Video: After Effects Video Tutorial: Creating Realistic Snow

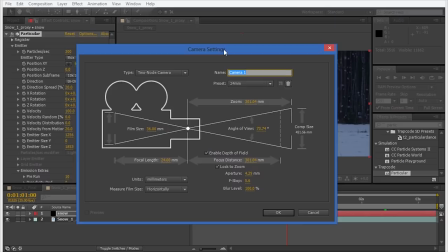728s
director of photography and figure out what that was or as I did took an estimated guest as this is a wide angle shot I assumed round about 24 millimeters should be
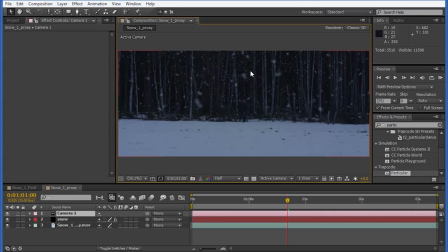738s
reasonable enough and what that's going to do I'm just going to my mouse is the battery's running out what that's going to do is enable us to move around the particles as if they were in 3d space so if i
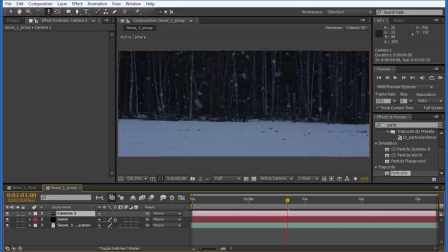753s
hit c on the keyboard a couple of times i'll see this icon where i'm able to zoom just through the particles and readjust them so if i go back way too far we're
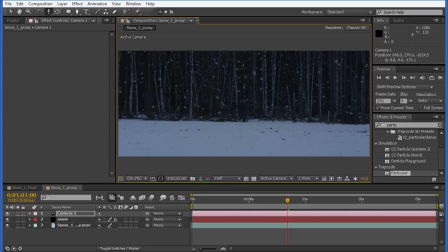768s
going to reveal all the sides but if we get them round about there we're going to have a reasonable spread so let's take a look now so now we're getting there we're almost done what we want to do though is try to work with the other settings for the
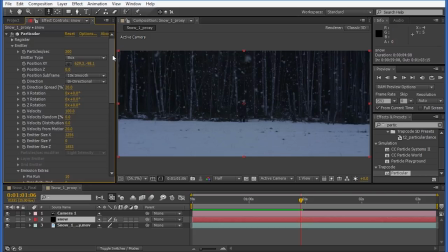785s
emitter to give it a bit of dynamic by messing with the wind and spin frequency when you analyze snowflakes you'll notice they don't just fall down by themselves some kind of fall and then they lift and float back up again and i found by playing with the spin amplitude i can get most
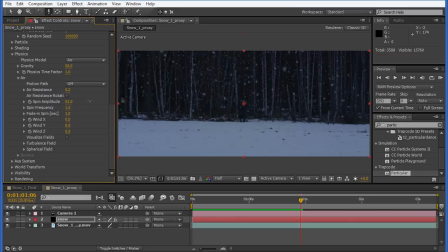804s
of the effect i'm looking for so i'm gonna just crank that right up if we go nuts they'll just like fly around like these and that's um not so useful.
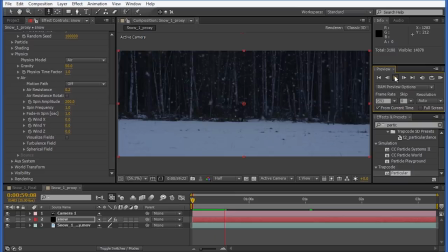818s
But I found roundabout 200 gave me a relatively good kind of snow look. So it's a little more chaotic, a little more organic. But what we also want to do is affect the wind and turbulence.
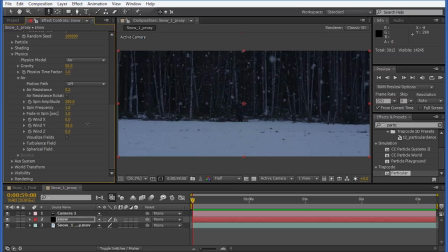839s
For the wind, I want to leave the X alone. I only want to focus on the Y and the Z. So if we pull the Y value, hold on, let's try there.
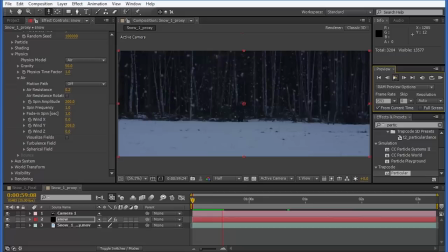857s
If I pull the Y, it's going to act more like gravity and it's going to blow those particles down much faster. But what I want to do is juggle the Y value and the Z value.
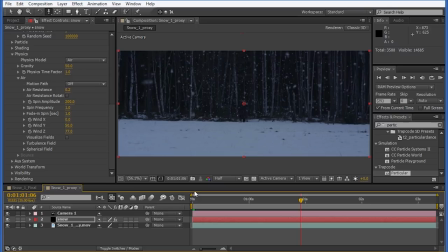873s
I wanted it to look like they're blowing towards him. It's always best if you go somewhere in the middle and i want those particles to kind of blow back out so as if he's walking into the storm if we preview a few through now
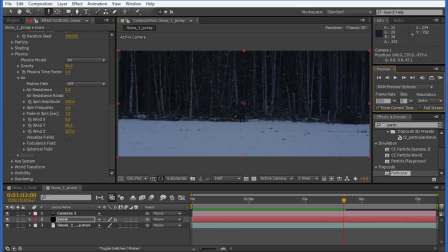892s
we'll see they're blown down and they're blown towards him but uh we need to compensate by moving our camera back in a little bit because when we use the the wind it's going to blow those particles away and we need to make sure they're still on screen so somewhere around about there
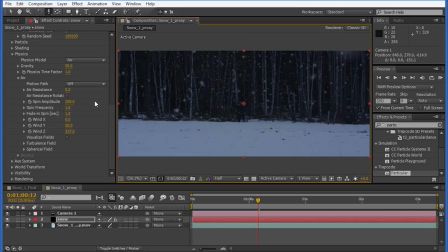911s
should be pretty okay maybe out a little bit more and we can always go back up and compensate with our x value and okay let's have a look now and that's that's looking pretty okay the only other thing I
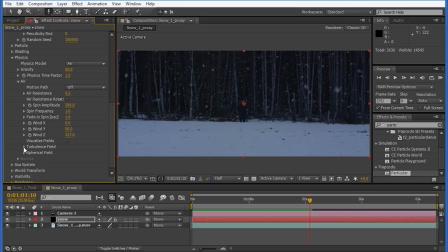928s
would focus on other than the wind is the turbulence field in particular we would take the effect position just crank that up a little bit and that's just going to add a little bit more dynamics you see
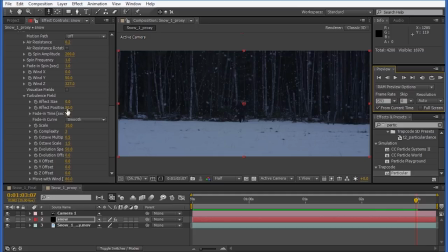944s
some kind of fall down and float back up again and if we go really crazy with that you'll see it looks a little more wild a little more like a snowstorm but again just a lower value
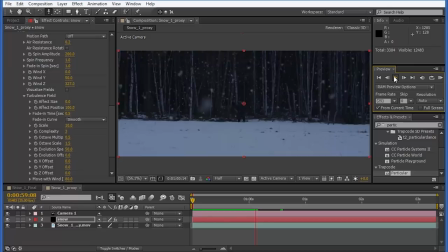958s
should be sufficient enough to give it a moderate amount of chaos without completely ruining the shot and probably about 50 should be sufficient for this and